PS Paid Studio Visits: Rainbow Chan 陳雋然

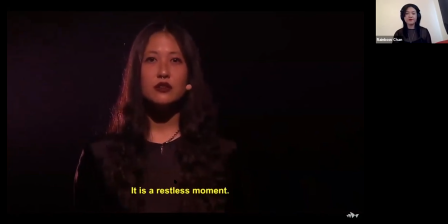(6:03) It is a restless moment. She has kept her head lowered to give him a chance to come closer. But he could not for lack of courage. She turns and walks away.
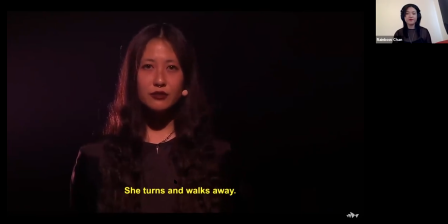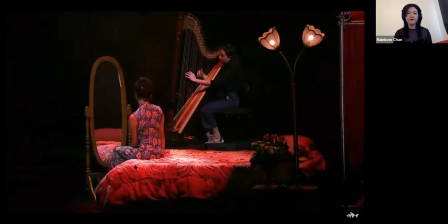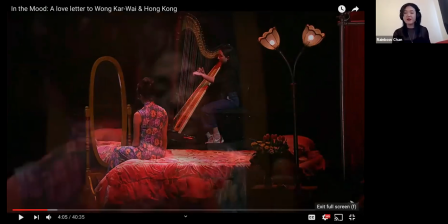(6:28)
So I'll just talk a little bit about that opening sequence. So everything we're doing is in live, real time. So the narrator, our friend Eugene Choi, who is the girl with the black in the black background, she
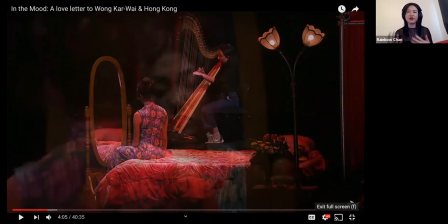(6:46)
her role in the production was to be the translator, the narrator of the storyline, and her dialogue was bits from the movie. That we've taken out, not necessarily in order of the film, but just important ideas that we thought we wanted to encapsulate in our production.
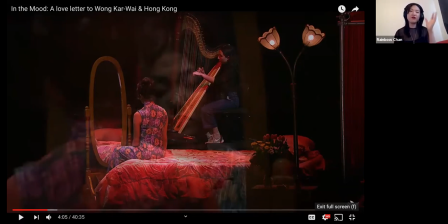(7:05)
And then at the beginning, when you saw the my friend Marcus on one side and me on the other side, that's actually a split screen. So because we couldn't actually physically be very close to each other, we had to use technology such as split screen cameras to make it seem like we were next to each other.
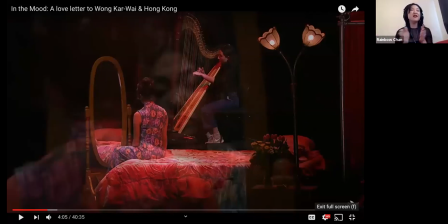(7:24)
But in fact, we were actually 5 meters away from each other at all times. So that was quite an interesting exercise, and have to try and look at each other as though we're really close, but we're actually very, very far away.
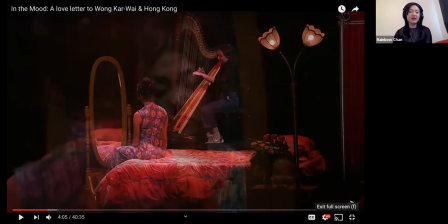(7:38)
But we thought that that actually was an interesting addition to the storyline of this movie, where the two main characters who are falling in love with each other can never be together. And so while they're physically, they're neighbors, they live next to each other, but they can't touch, they can't kiss.
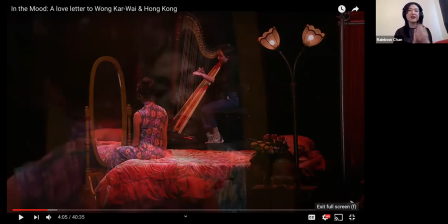(7:55)
And it's this always, this idea of distance and longing. So we tried to utilize some of those ideas in the way we put this together. And as you can see, I'm wearing the K-pole. And so I'm trying to be Maggie Jung.
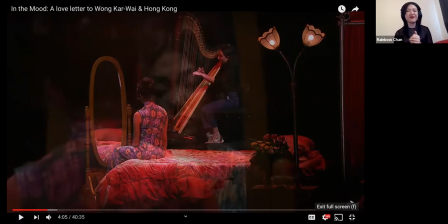(8:10)
And Marcus, the guy before playing the saxophone, is playing the character of Tony Leung. And instead of trying to recreate the movie exactly the same, we knew we would never be able to do that because it's such an amazing classic movie.
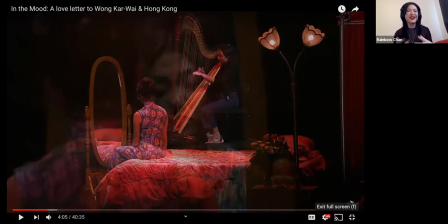(8:27)
And if we try to do it, it would just be a bad ripoff. So instead, we tried to try to capture the essence through music. So you can see with our stage and our settings, they're very minimal.
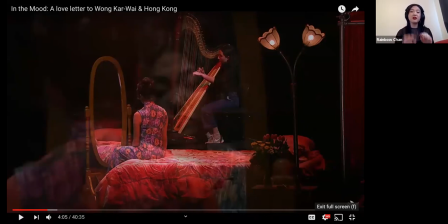(8:47)
Purposely very minimal sets with just the bed, the mirror, and some flowers. And we tried to keep it in the style of the 60s from the movie, but everything is made to look as though it is a set. So we wanted to show that it's a fantasy, it's a dream sequence.
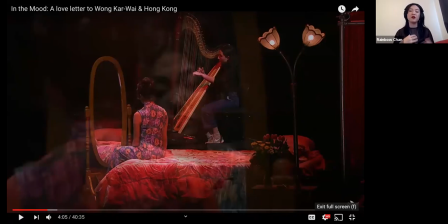(9:05)
It's sort of bits of the memories that we have of growing up in Hong Kong, or bits of the memories we have of the movie. And so, yeah, that kind of influenced our set design. I might play a bit of
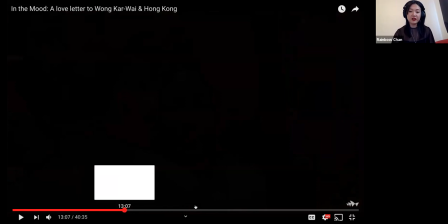(9:22)
a bit later on.
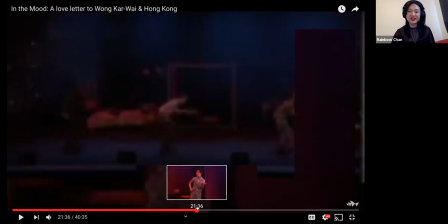(9:26)
There is a dance sequence that we did that was inspired by a deleted scene in the movie.
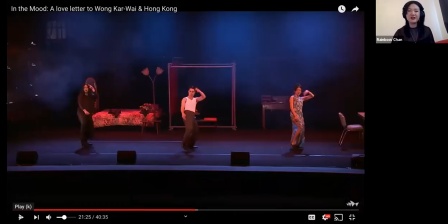(9:34)
But you can get an idea of the set a bit better. So it's very minimal. We've got the office on one side. You have the red velvet curtains that we see in the movie a lot. And then we have this telephone table where she gives him a call and he answers and she doesn't say anything.
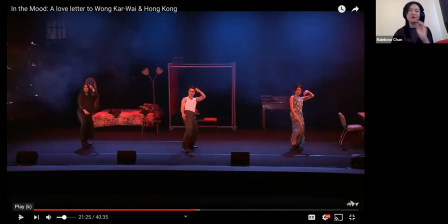(9:53)
So there's sort of these little moments in the movie that we've tried to recreate.